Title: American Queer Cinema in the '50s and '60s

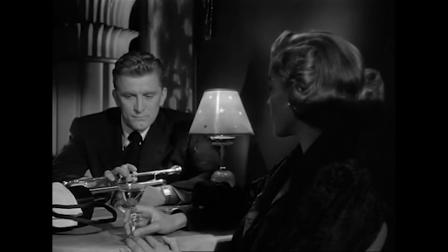8:01 The line itself, and the undercurrent of distaste for conventionality in Bacall's delivery, immediately frames Amy as Joe's counterpart.
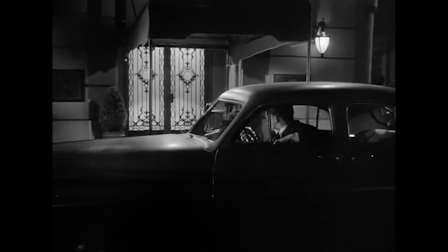8:17 If Joe is so terribly normal, what is Amy? Well, as Rick will soon find out, Amy is dangerously abnormal.
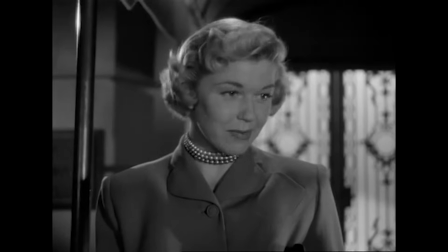8:25 By contrast, Contrasting Amy North with an easily identifiable example of a secure, trustworthy 50s woman,
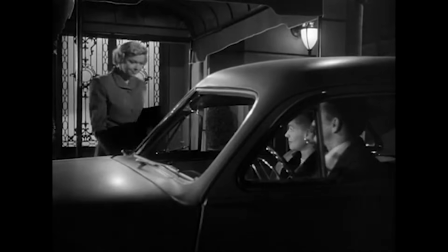8:32 the filmmakers made it easy for audiences to interpret Amy, a sultry queer elitist,
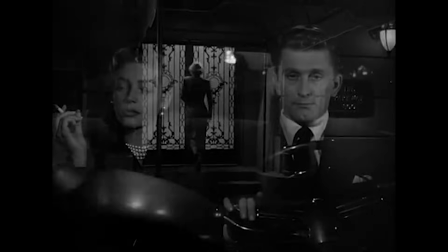8:37 as an antagonist and a negative example of womanhood according to 50s ideology. Right from the get-go, Amy's intellectualism comes off elitist, snobby, and un-American.
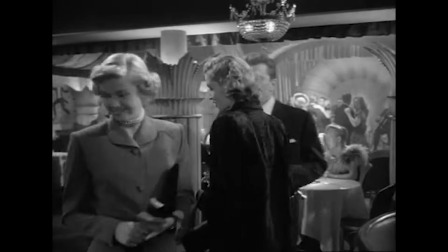8:47 Her opting to call Kirk's character Richard, the highbrow version of the all-American sounding Rick, is just one example of this.
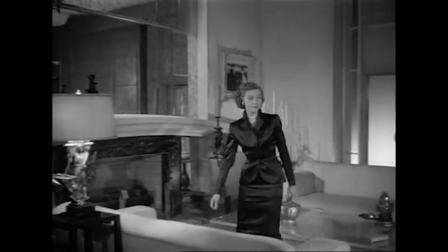8:54 While showing Rick around her swanky apartment, she talks to him about his alter ego,
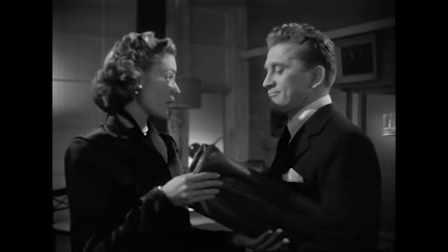9:00 and when he asks what those words mean and how she knows them, she explains that she studies Latin.
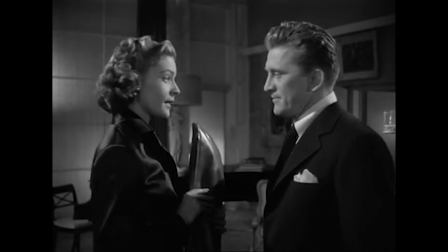9:06 The fact that she speaks a language that a normal American doesn't understand further establishes her intellectualism as something foreign and secretive.
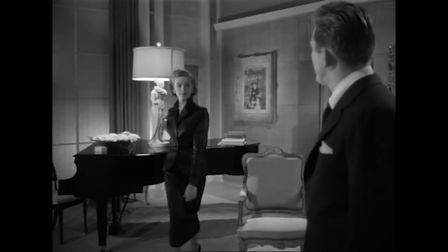9:14 Buzzwords for communism. During the same apartment tour, Amy recounts how she paid a piano tutor double his rate to teach her to play a song on the piano.
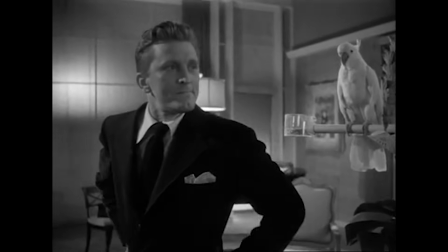9:22 Where Rick was born with a natural talent to play jazz music on the trumpet, a quintessential American music genre, Amy had to use her wealth to learn just one song,
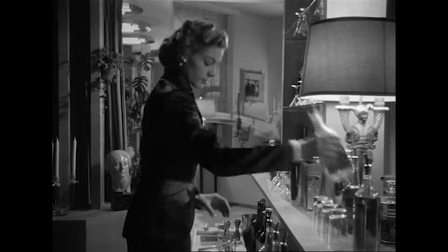9:31 showing that she utilizes her intellectual and high-class status to attempt to learn the American coded knowledge she wasn't born with.
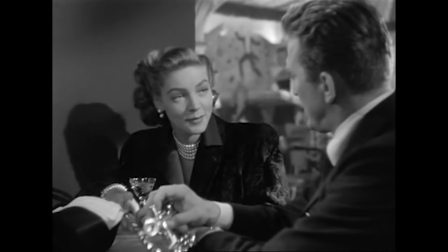9:39 But then again, Amy wasn't trying to learn jazz. She hates it.
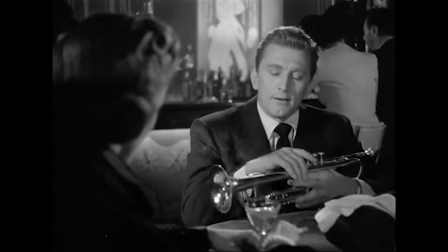9:43 She calls it a cheap, mass-produced narcotic, further establishing her intellectualism as wholly un-American.
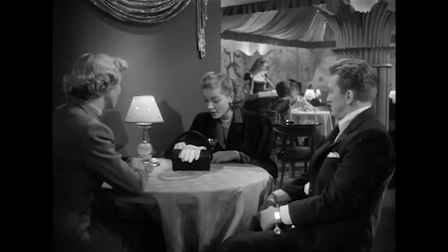9:50 But even though she's an intellectual, Amy doesn't do anything altogether evil.
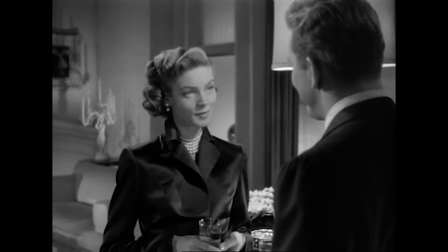9:55 So, to really drive home the point that intellectualism isn't something to be desired, Amy herself frames her intellectualism as a bad thing.
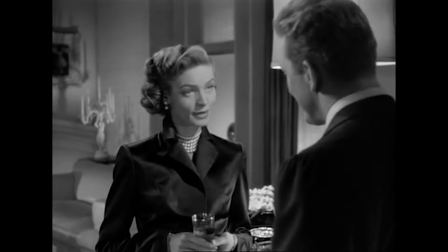10:04 Me, I've been an intellectual mountain goat, leaping from crag to crag, trying everything.
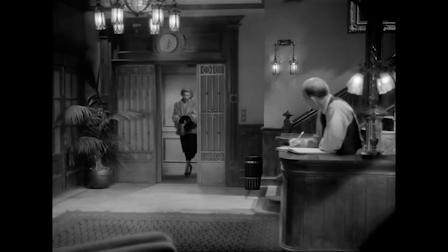10:10 You don't know how lucky you are.
Okay, Amy's intellectualism is framed within the context of 50s American values.
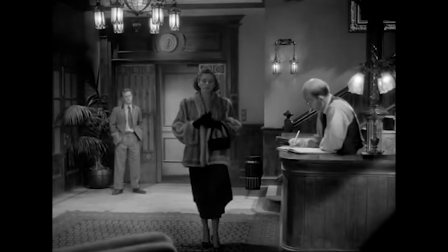10:17 But is her queerness treated the same? Absolutely.
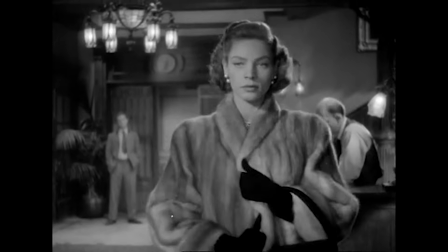10:21 The most obvious expression of her sexuality comes near the end, where Amy meets a female artist with whom she plans on going to Paris.
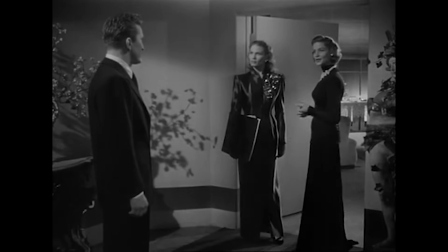10:28 The pair's sexual chemistry is tangible in their one scene together where they discuss going to the artist's apartment.
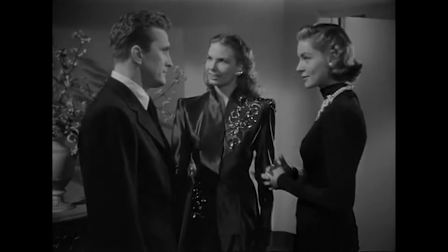10:35 The other woman gazes at Amy with burning desire, and both women make a point of touching each other's arms.
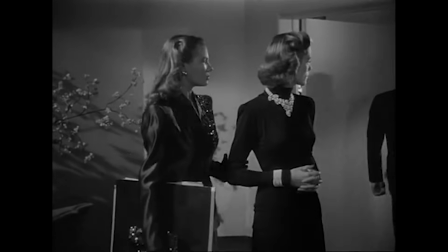10:41 Their brief chat is one of the only times Amy smiles on screen.
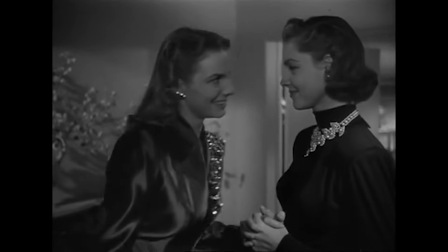10:45 This This moment comes right as Rick is giving up on their marriage because Amy seems to have lost interest in trying to make it work.
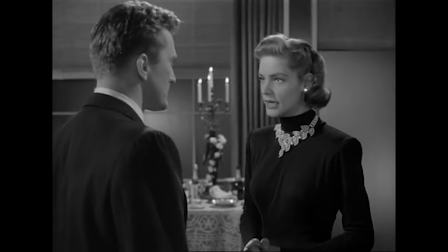10:51 The fact that her queerness is most obviously expressed at this point in her heterosexual relationship
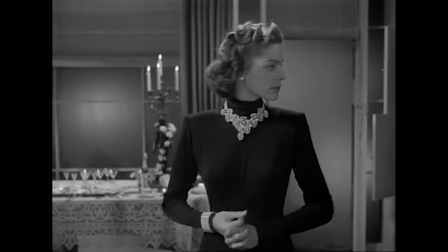10:56 implies that this aspect of her identity brought about the failure of the heterosexual marriage.
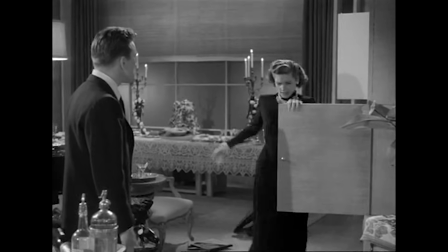11:01 Amy's queerness is framed as a danger to domestic American heterosexual values.
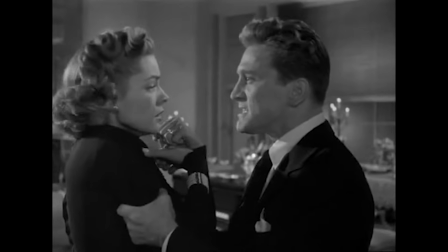11:06 While the negative coding of Amy North's intellectualism and queerness are strong signifiers of Young man with a horn's
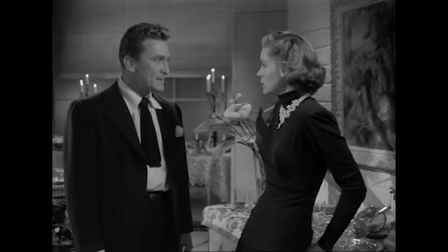11:12 conformity and appeal to 50s American anti-intellectualism and fears of sex perversion on their own,
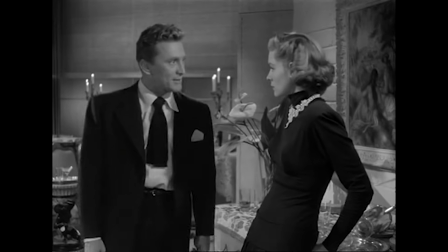11:19 both combine to influence Amy's characterization as a distrustful person. We see Amy's mirror image a lot throughout the film.
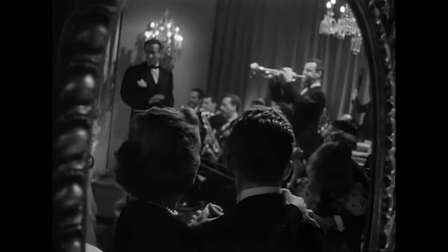11:26 This motif hints at her being someone with a secret identity, two-faced.
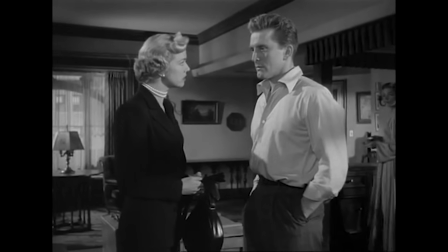11:31 Joe later warns Rick about Amy, saying that she's mixed up inside, which is also an allusion to Amy's sexuality.
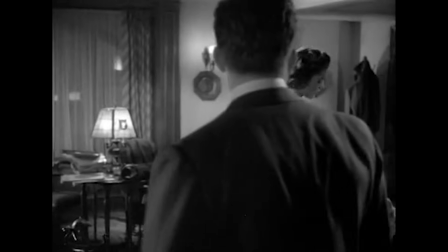11:38 But Rick's simple expression of distrust midway through the movie after Amy rejects his advances sums up
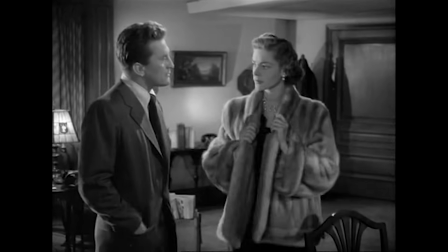11:44 the attitude the film wants us to have about the way Amy's intersecting character traits affect her trustworthiness.
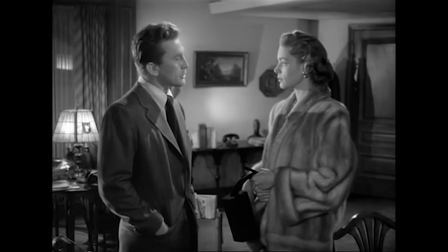11:50 The people I know either like you or they don't. They don't act one way and then change completely the next minute.
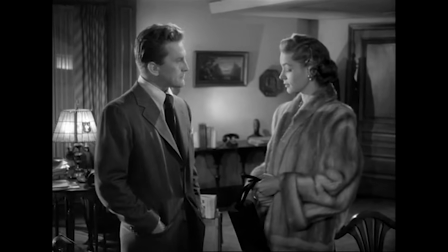11:55 Even though they get married after this, Rick's distrust for Amy lingers and is ultimately one of the reasons why they split up.